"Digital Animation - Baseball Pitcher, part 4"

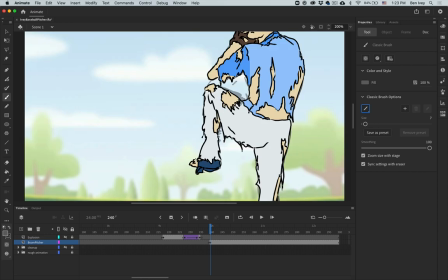(28:58)
And we don't just want to put this in any random spot.
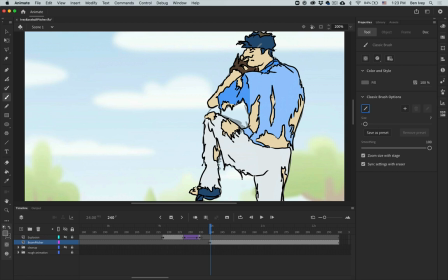(29:01)
We want to be able to place burn marks where it looks like it's coming from the center of the ball. So if this happened, it would go right here across the face. And you can see when it does this, it may take a couple of moments for it to render out and to go through, but give it some time.
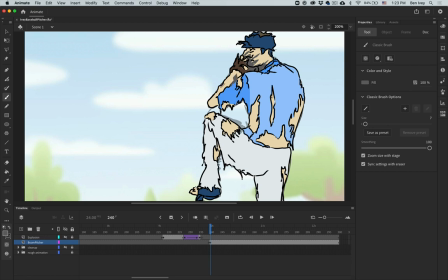(29:20)
And after a while, you can see little parts show up. We'll do some across the body and also on his leg.
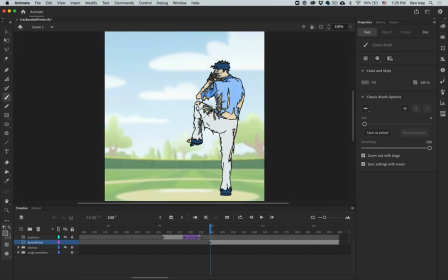(29:30)
All right, I forgot to record myself actually working through the different parts, but you get the idea of the effect that we're trying to achieve.
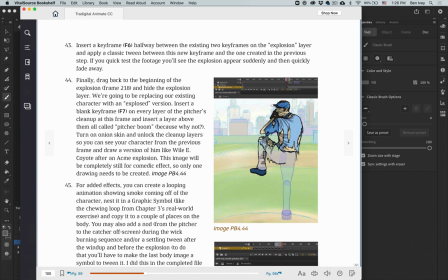(29:38)
If you want, you can also use your book as a reference for how this layer should look.
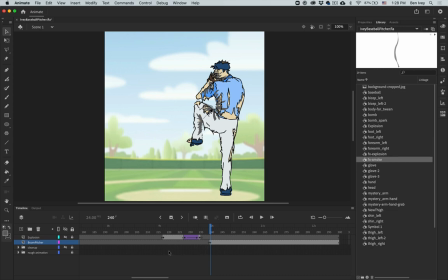(29:44)
Once you got something you're satisfied with, now let's reposition his starting point on the timeline.
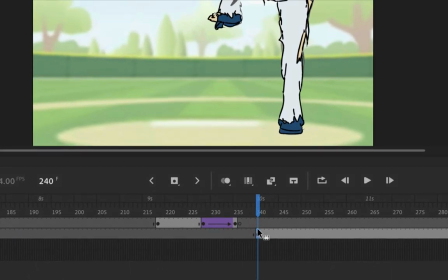(29:50)
So selecting that keyframe at 240, we want to drag it until it starts at frame 218.
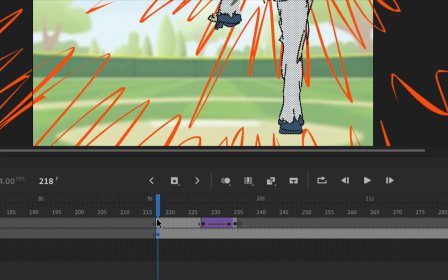(30:02)
So click and drag it over to this position. Now, if your computer runs a little slow, that's totally normal, simply because it's having to render a lot at this point.
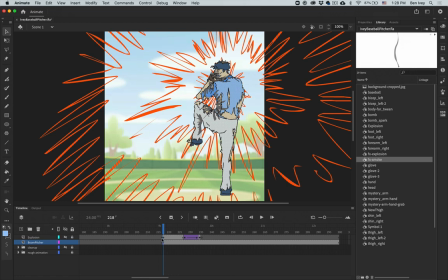(30:10)
But that'll restart the starting point for this one. The final thing we need to do is to turn off visibility for our regular picture.
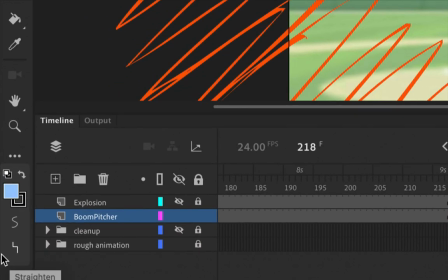(30:19)
So let's go back down to our timeline.
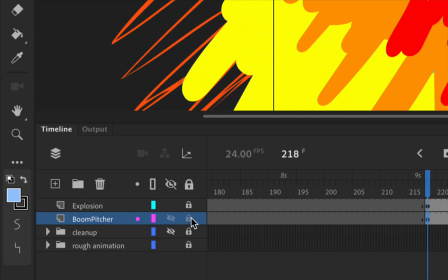(30:22)
We'll turn on visibility for our explosion, and let's lock down our boom picture and open up our cleanup layer.
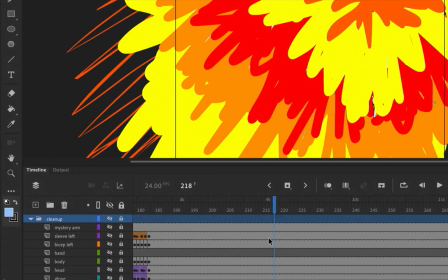(30:30)
Going through each of the different layers on the cleanup, simply go down on frame 218 and let's insert a blank keyframe here, meaning that we want to stop any visibility at this point.
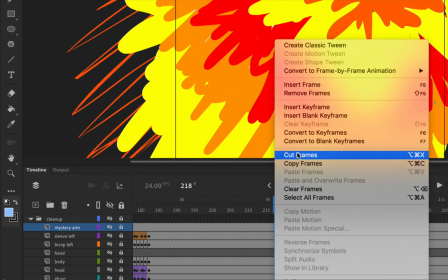(30:43)
So right click on it and choose insert blank keyframe.
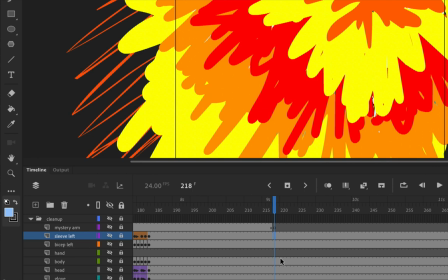(30:47)
This is also F7 if you wanted the keyboard shortcut, and repeat this process for each individual part, selecting each one, going down and inserting a blank keyframe just to get all of them.
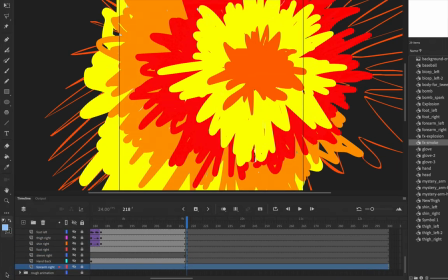(31:03)
Also, we're at the bottom of our timeline,
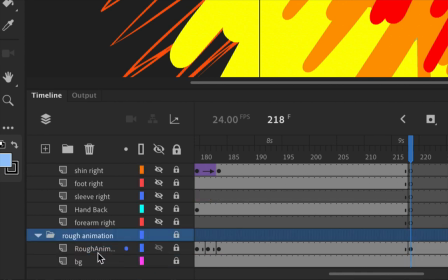(31:06)
let's open up our rough animation folder and right click on the rough animation layer. Let's turn this layer into a guide layer. This way it won't play whenever we do our testing of our movie.
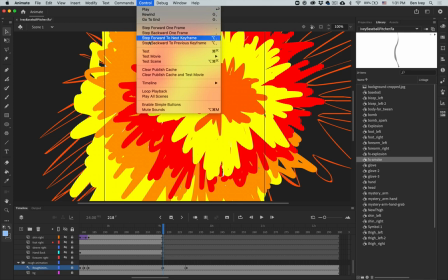(31:20)
From here now, let's go up to Control and test the movie and see what we've got.
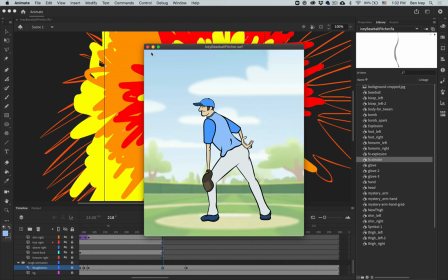(31:27)
Hand comes in, swipes the ball and replaces. The wick burns down as he winds up to pitch, then explosion, then it goes back to this. From here, we can also tweak the timing of everything that's being done. One of the things that the book
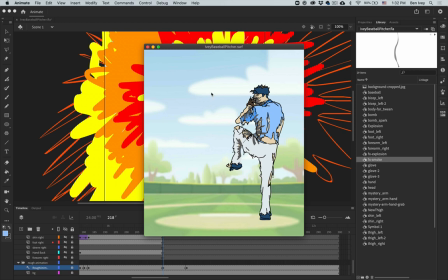(31:47)
suggests is that he had a little bit of a nod as if he's agreeing to the pitch just before he winds up. This will help break up some of the dead time in between for this one. I'm not going to require it, but if you want, you can add that to there as well.
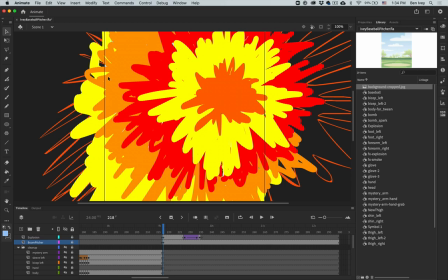(32:03)
Once you're satisfied with everything that's been done, you can go up to File and make sure you save your document.
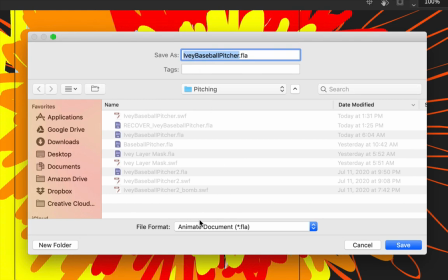(32:10)
Be sure to add your name to the beginning of it and save it as an Animate file format.
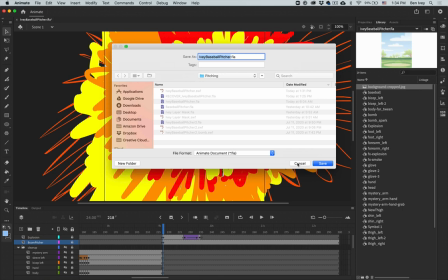(32:15)
This is what you'll upload to Moodle page for this project grade.